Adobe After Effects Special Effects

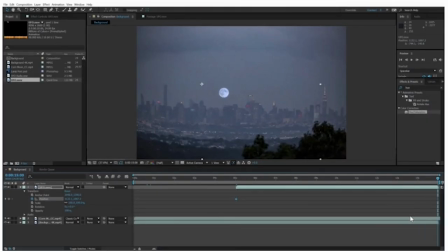[12:22]
Now we move to the last frame and drag the UFO clip over until the ship is to the right of the Chrysler Building. The position values for the layer have now changed, and this automatically sets another position keyframe.
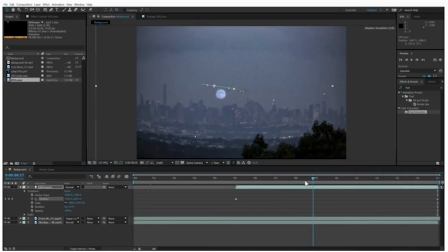[12:39]
After Effects will smoothly interpolate between these two keyframes to create the animation.
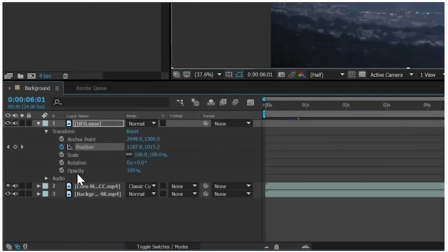[12:46]
By the way, there's no need to click the stopwatch again. In fact, if you did, you would turn off animation for the layer, so you don't want to do that here.
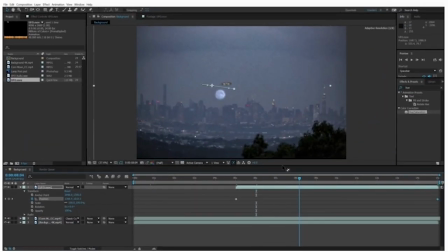[12:56]
Now, the positional values that you see in the timeline, and represented visually as this Bezier path in the comp window,
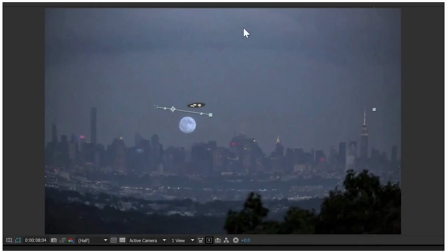[13:04]
are relative to the center of the UFO layer by default, so don't let it confuse you that they don't appear to be attached to the UFO itself.
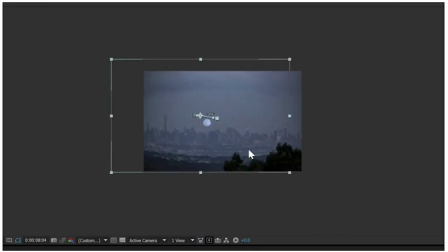[13:13]
I'll zoom out with my mouse wheel and show you that since I pre-rendered the UFO movie in Cinema 4D for you, After Effects sees the whole movie as one big rectangular object, even though most of it is transparent. And After Effects always sets the anchor point of a layer in the center by default.
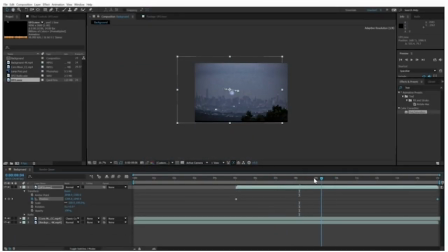[13:31]
Well, if you scrub to the middle of the timeline, you can see that the UFO is close to passing in front of the moon.
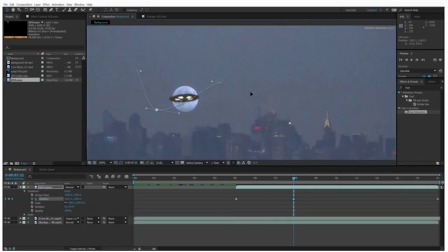[13:39]
So if you just drag the layer down, you can see that a new keyframe is created, and Bezier handles have appeared that'll let you further tweak the shape of the path if you like. Almost everything in After Effects can be animated with keyframes, including effects.
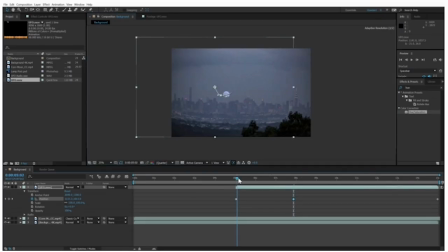[13:57]
If you zoom out to see where you are so far, you'll see that the ship's motion is great now,
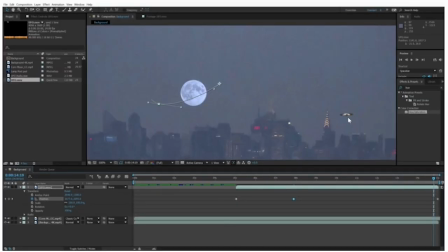[14:06]
but its color is not convincing for the scene. That's because in the real world, when an object is far away, the colors become low contrast and muted by haze in the atmosphere. Look at the background video and note that the darkest shadows in the city are really medium gray,
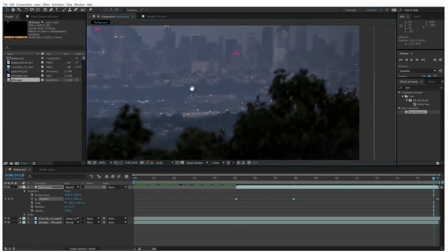[14:25]
and the shadows in the trees, in the nearer foreground, are much darker.
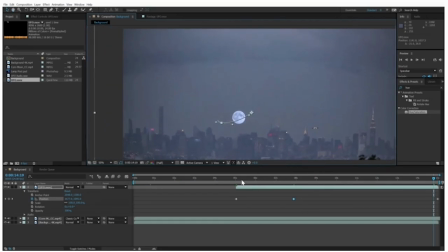[14:30]
To make this look more convincing, we need to correct the color of the UFO so that the shadows look better and animate the shadow color as the ship appears into the distance.
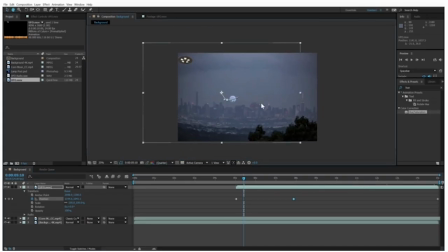[14:41]
A super simple tool for doing this is the Tint filter.
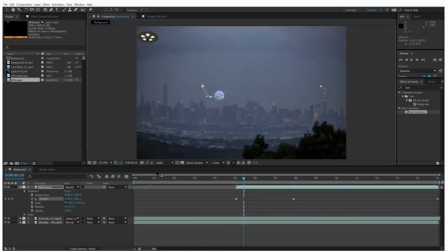[14:46]
Tint maps the lightest and the darkest portions of an image to colors of your choosing. If you go to where the UFO first appears and apply Tint,
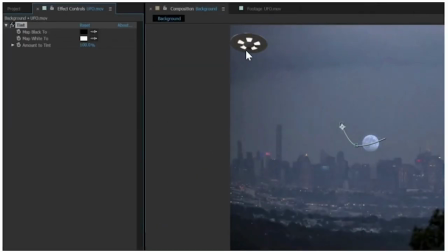[14:58]
Notice that the image goes black and white, and in the Effects Control panel you'll see that the default colors are, in fact, black and white. But if you click the eyedropper for the black value and choose something from the shadows down left in our image,
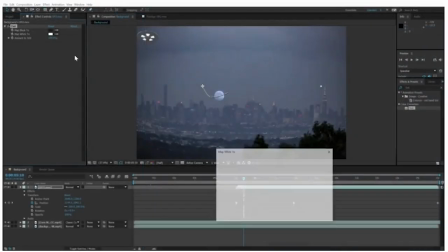[15:13]
and then with the highlights, click the chip and choose a pale color such as yellow,
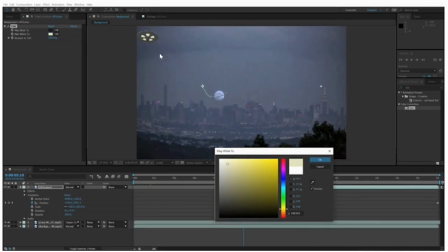[15:21]
you'll see that the ship now looks more like it belongs in the scene.
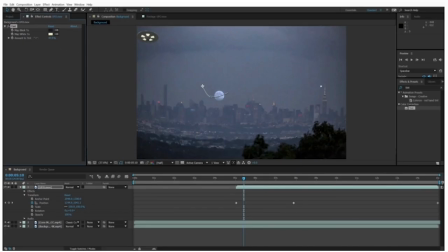[15:26]
You can further tweak the effect with the Amount to Tint slider, which fades the color effect. Click on the stopwatches for both color chips to enable animation. Then move closer to the end of the timeline.
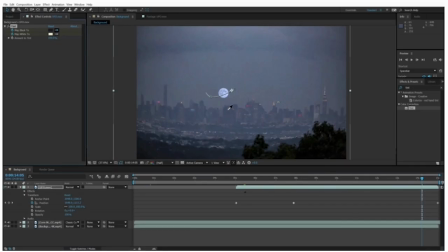[15:42]
Use the eyedroppers to sample elements from the distance this time.
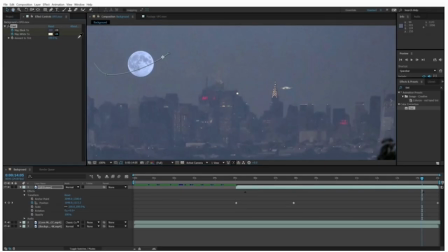[15:47]
And now see how the ship appears to fit into the background much more convincingly. Remember that keyframes will be set for you automatically once you click the stopwatches. Scrub a bit to confirm that the colors are changing, and we're almost done with this segment.
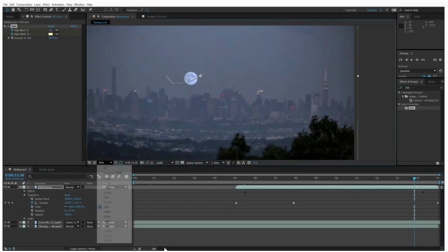[16:04]
To add a little depth, let's add a foreground element for the ship to pass behind.
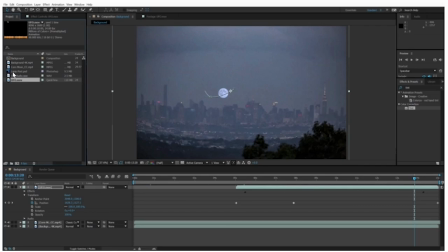[16:09]
In this case, I have a light post photo that I separated from its background in Photoshop. Drag that into the scene, making sure the layer starts at frame 0, and then drag it into position on the left side of the comp in front of the other elements in the scene.
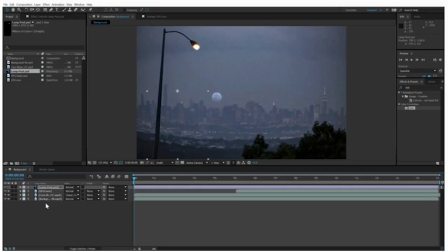[16:27]
Now we need to blur it a bit to give it the proper depth of field.